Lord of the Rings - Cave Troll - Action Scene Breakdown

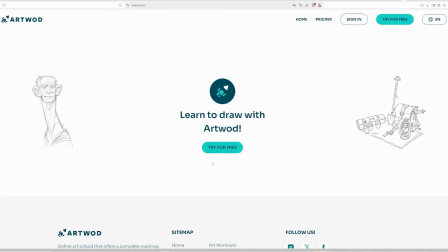739s
As part of my collaboration with Artward, you can now get a special discount. Just use my link in the description below and start leveling up your fundamentals.
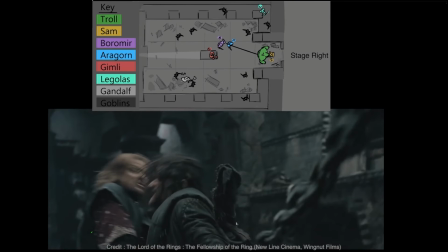749s
So we're on Sam. Shadow is over him, close up so we can read what's important, his emotional response. He's looking very scared and he winces, and then it cuts away to this, which is a mid shot, like a mid-2 shot of Aragorn and Boromir, who have grabbed the chain. Now we understand the chains, we saw them earlier, we know they're attached to the troll.
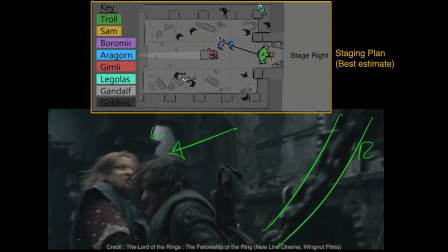768s
So that connection is made. Staging wise, it's something like this. Boromir and Aragorn are here, chain here, troll here, Sam here. Right now, these are the only characters we need to care about. So what happens next?
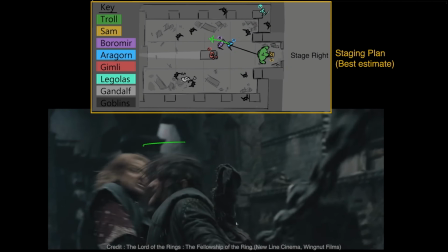783s
They pull to the left because they are on the left of the staging and the established screen direction.
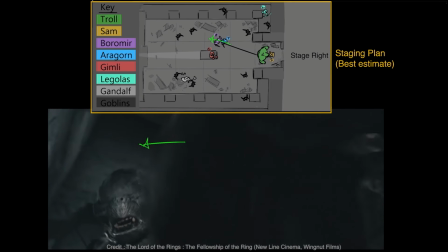788s
Then we cut again back to that shot we already had set up of the troll with its leg raised. They pull. He's yanked to the left because they were on the left and he was on right. So they pull left, he moves left.
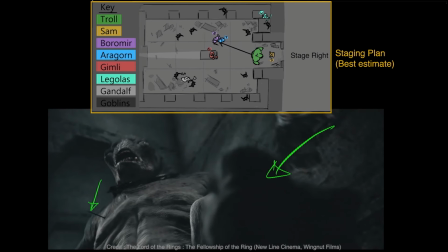799s
It's consistent. The foot is pulled away and the threat is halted. Then we cut to a close-up of Sam here.
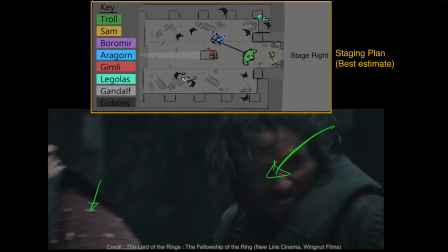804s
Then to a 2-shot insert here where the guy's struggling and pulling that chain.
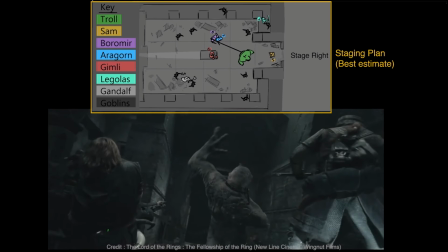809s
Then we're into this wide shot here, which does quite a lot of work here.
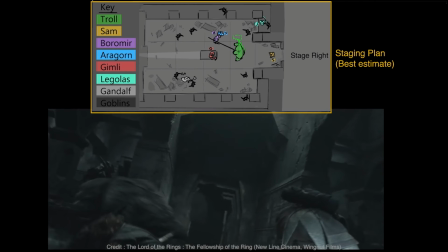813s
It helps set up the next chunk of staging and action while actually finishing off this particular beat.
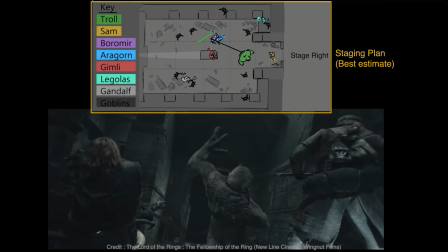818s
So we're finishing one beat and moving and setting up something for future beats in this shot. Does quite a lot. It's a re-establish and a turning point in the staging and story. So the troll was focusing on Sam, but now they've pulled that troll away, turns him around clumsily.
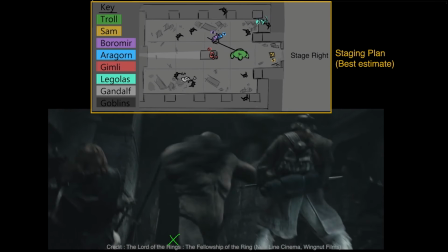834s
So Sam can kind of be left alone for a while now. We've kind of done with Sam's beat for the moment.
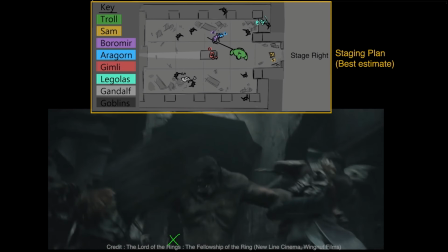839s
He's out of immediate harm. His beat is done for now. We'll be moving on to a few different characters for the moment.
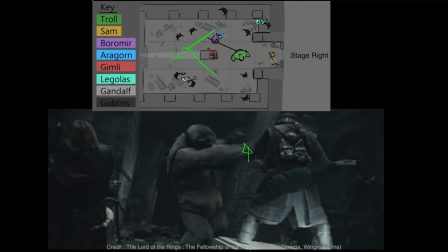845s
Now within this shot, we also set up Gimli. So we know where he is, even though his main beat doesn't happen just yet. It's planting that seed in the audience's mind. It's planting that staging. Gimli is here. Remember that. We'll see him shortly. So sometimes, even if you're not about to get to that character's moment,
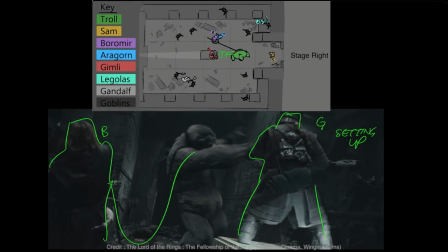864s
you can set that up in the staging or an establishing shot so that you know you're kind of just reminding the audience where people are.
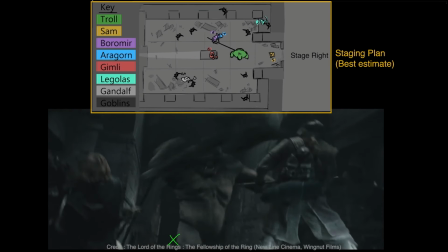872s
Let's look at what this looks like staging plan wise again now, because it's a bit of a new setup. So where is Gimli? So he's on top of the tomb here. That's in the center of the room, established in the moments before all this action happened. He's about here. Boromir and Aragorn around here. Troll here. Sam's about there.
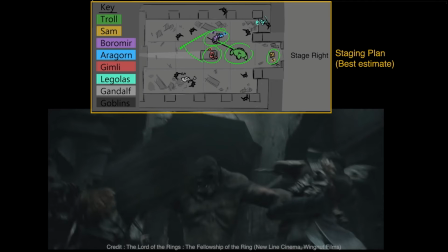889s
Camera is looking here through them at the troll from behind Gimli and co. Our camera is looking here. Gimli is actually screen right here. The troll is fairly center at this moment, and then the other guys are over on the left.
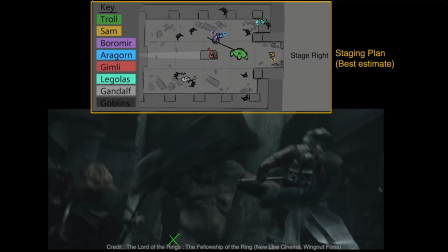902s
So let's see how that tracks moving forward. We cut to Boromir here, medium framing, chain prominent in frame, meaning it's important.
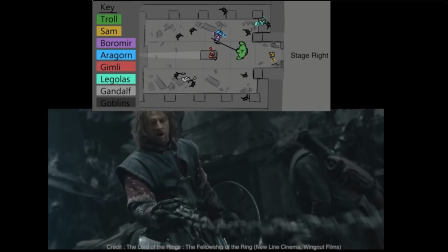910s
Aragorn seems to have let go of the chain here and has spun away to fight nearby orcs. I suspect that's a result of editing rather than continuity, but live action is like that. Boromir is still on the left. Quick glance to the chain, realizing he might be in trouble here.
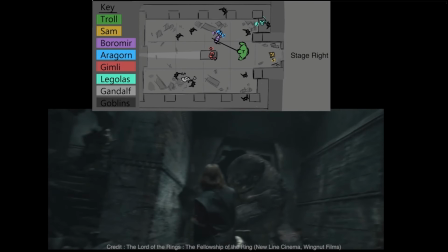925s
Then cut to the wide angle here. Him left, troll right. Camera position wise, this is roughly the same angle as we were just in, just further in. We've taken a few steps forward here. You can tell that because Gimli isn't on shot anymore, right? And we can't see the tomb.
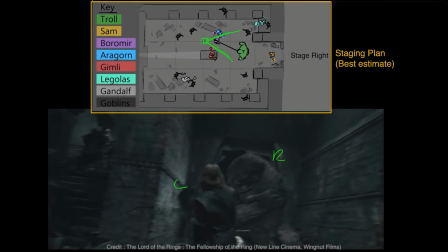941s
I would guess roughly about here, since we don't get him in shot.
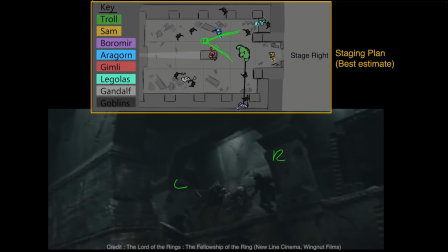945s
The troll then swings the chain hard, and this throws Boromir over to the extreme right of frame, over into this wall. And just look at this camera work here, right? Look how rough this is. It's basically just motion blur, the entire thing.
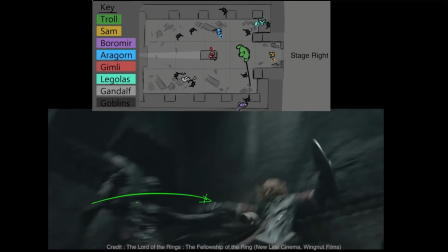958s
Live action, especially when you study it,
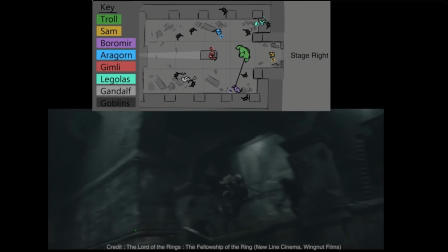960s
you may be surprised at just how much of what you perceive as clear motion when moving is actually just very, very motion blurred action.
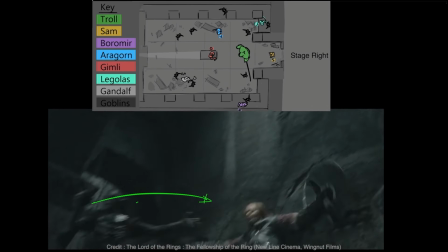968s
The troll pulls him, whips him across very, very clearly, thrown to screen right now.
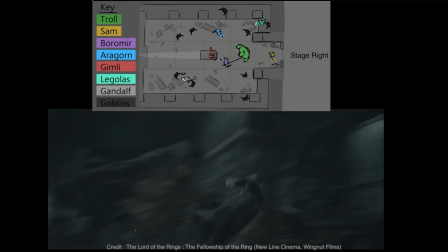973s
So where they leave their relationship is the troll is screen left, and now Boromir has been thrown all the way over past everyone to screen right.
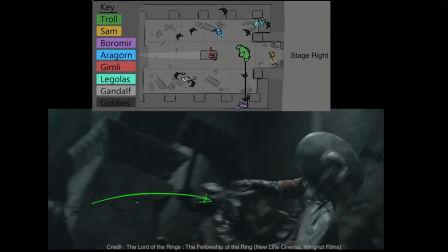981s
This is another cut on action here. He's about to hit the wall in the wide. Then we cut on that action to get to the impact of the medium shot here.
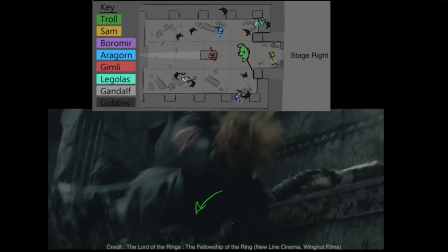989s
Hitting that wall there, gets knocked back, stumbles, falls onto the ground. Look at how rough this camera work is here.
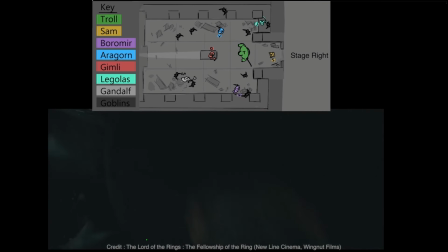995s
So he stumbles now to the ground again, and another cut on action here for him to hit the ground.
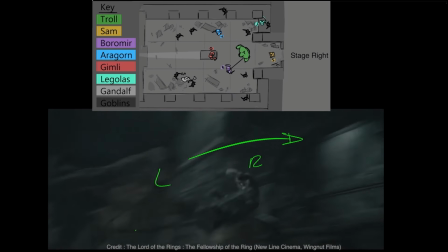1001s
So very, very rough. Let's talk a little bit about the rough camera work across those shots before talking about where this all leaves us staging plan wise.
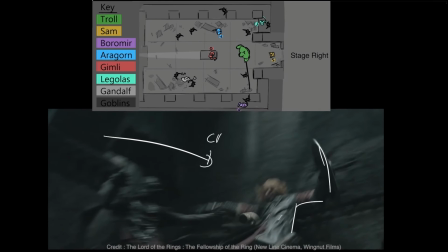1009s
The camera feels rough because it's like the camera operator is trying to catch up to the action leading the camera,
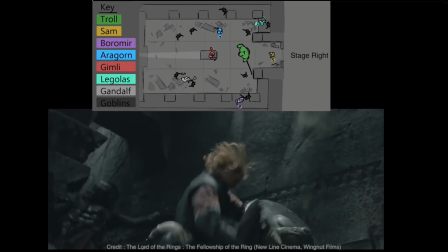1016s
which is always a great rule to follow, because if something's moving quickly, or there's a change of direction, or you were trying to film or even track this with your eyes if you were there, you would be slightly behind the action.
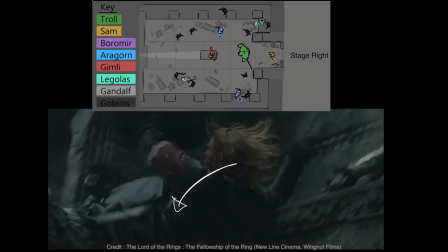1028s
You could predict roughly where it was going to go, but not track it perfectly.
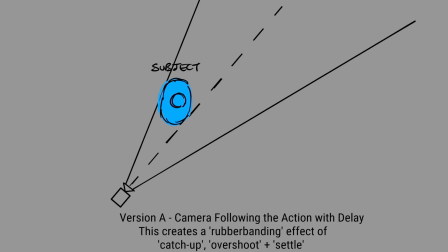1032s
That creates this sort of rubber banding effect between the subject that's moving and the camera that's following it. There is this delay. Then if the subject stops or changes direction, the camera catches up, overshoots, and then settles or keeps catching up in the new direction.
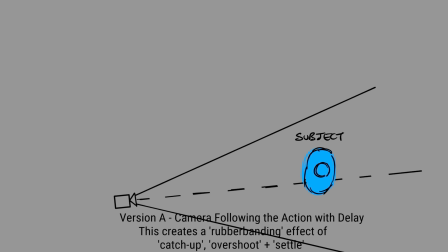1048s
If you want to achieve this effect, this kind of delayed overshoot catch up type of effect,
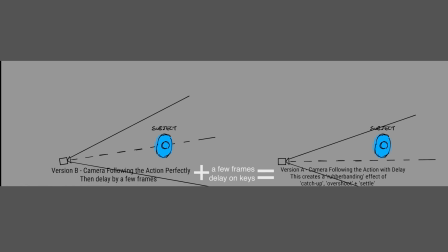1054s
a simple trick is basically to set your camera up to follow the action normally, then just delay your camera keyframes by a few frames, like 3 or 4 frames, and that will get you there quite quickly, and you can then finesse from there.
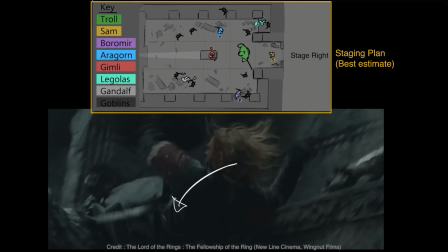1066s
So we will go back to where we are in our staging plan. Boromir is now around here.
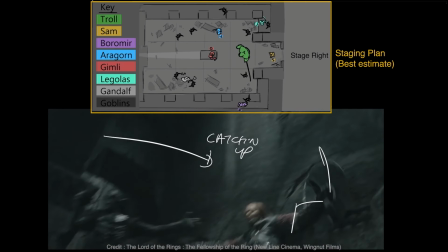1072s
He was here, and across that throw, he's now been slung across the stage into this wall and ends up around here.
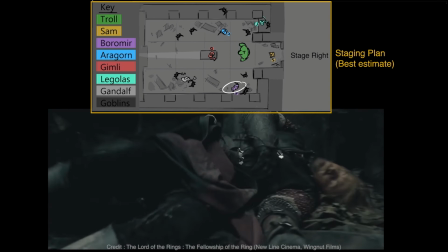1078s
So he's down, he's in trouble, he's knocked out even here temporarily. So what do?
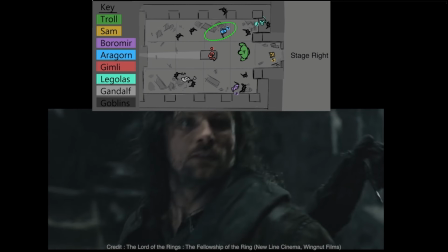1083s
We cut back to another character, back to Aragorn. Aragorn turns, he's seen Boromir is in trouble.
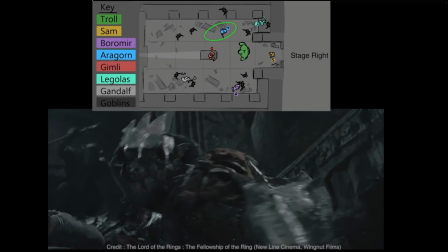1090s
Series of quick cuts here to hit home the immediate threat. So Boromir wakes, sees the goblin with a knife, cut to the reaction,
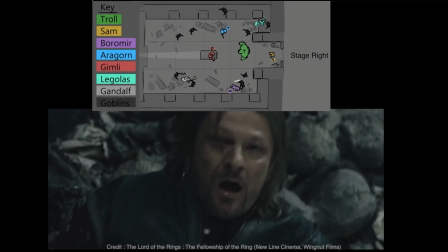1098s
quick cuts to intensify the drama, high angles on Boromir, low on the goblin, enforcing the power dynamic in this particular moment.
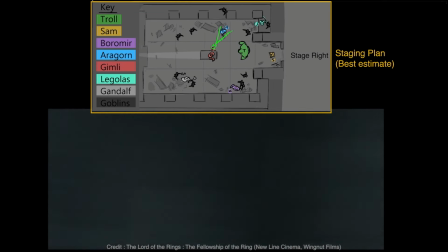1106s
Then we cut back to Aragorn, who throws the dagger or sword in a whip pan, landing in the goblin's neck, killing it.
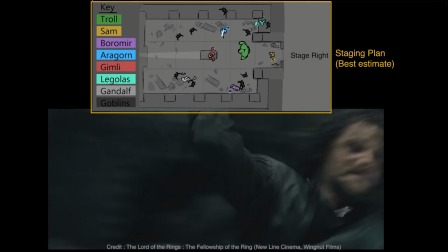1113s
This feels like one shot, but it's two.
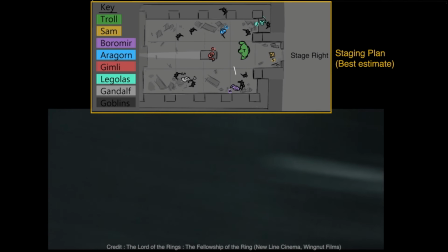1115s
The whip pan from Aragorn feels like it is connected to this shot by the motion of the whip pan and the motion of the knife,
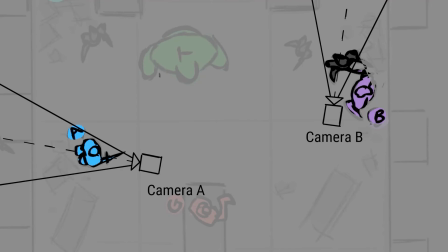1122s
as we pan from him to the subject very quickly, and it feels like that's actually the same shot.
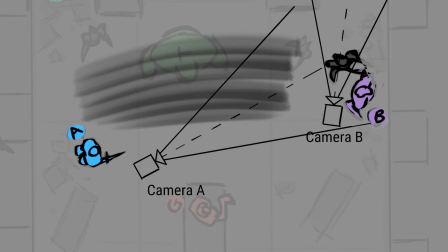1127s
It's like I showed in the camera shots refresher, this is just a pan,
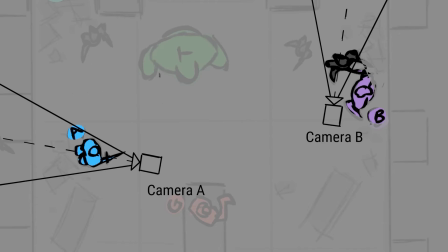1132s
so it's just a rotation on this axis, like the turning of a head, right?
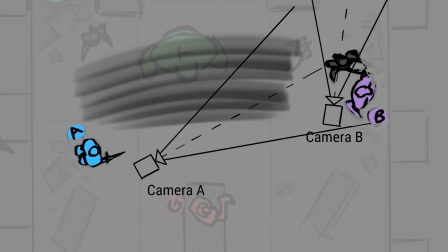1137s
The actual camera didn't move, it just turned on that axis to look from Aragorn to the goblin, but really, really fast. So that's where you get all this extreme motion blur. So this is a great technique. I'm definitely going to use this at one point in my action to connect 2 shots together.
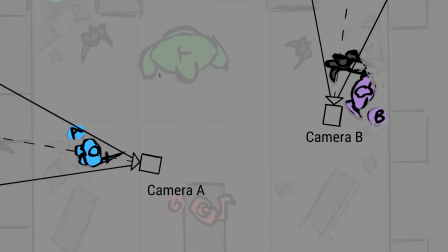1151s
You can close enormous distances with whip pans like this. It's great. Boromir now saved.
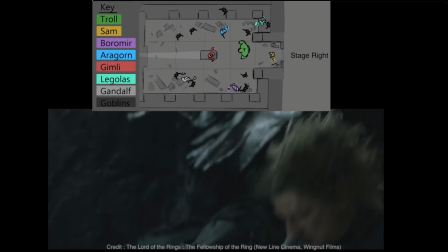1157s
Quick close-ups of recognition and gratitude, and then that beat is done, and then we're on to the next.
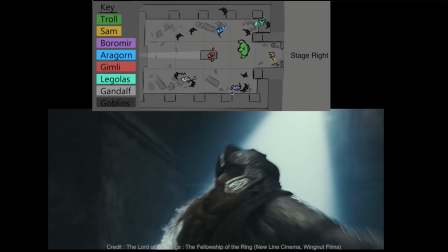1162s
Now, it's a beat with Gimli. So we remember earlier on, we set him up in the staging. We haven't immediately followed up on that, but now we're going to, and we already know where he was. He was standing on the tomb, but here we are checking in with him first to get our heads into, it's Gimli time now, right?
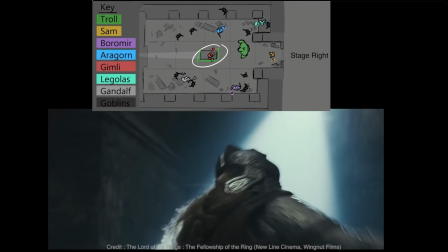1178s
We're going to cut to a close-up, say, Gimli's go now, and then we're going to cut to other shots relating to Gimli, and to read the action of throwing his axe.
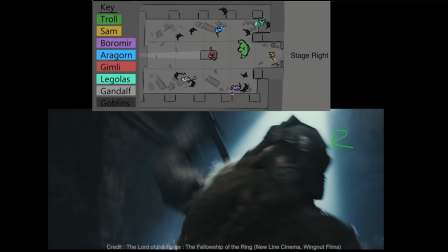1186s
He is screen right here, facing screen left, which is still actually consistent with how we set him up initially. And he's winding up to toss this from the right to the left of screen.
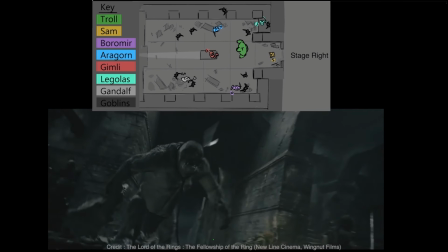1197s
Then we cut to the next shot, big wide angle again, re-establishing the broader staging again here and their relationship to one another. You can see every now and again you have to come back to one of these wide shots in here after a string of close-ups and medium shots to keep your staging clear.
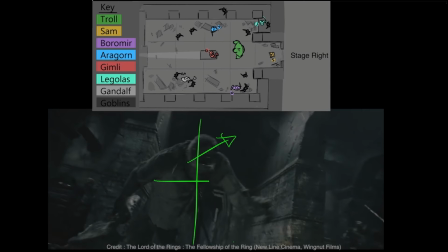1212s
So then we've got is the troll on the center left moving screen right. The axe arcs through shot from right to left, the same direction it was thrown, following that energy from Gimli's close-up throw through into this.
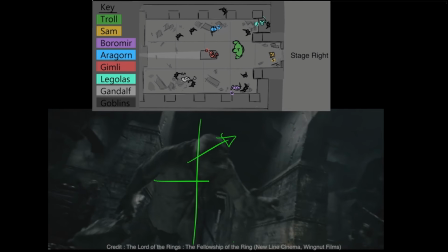1227s
In terms of what I talked about in the 180 lesson, this is consistent screen direction, so no 180 break here. But let's look at what this would run like if we flip and break the 180 here.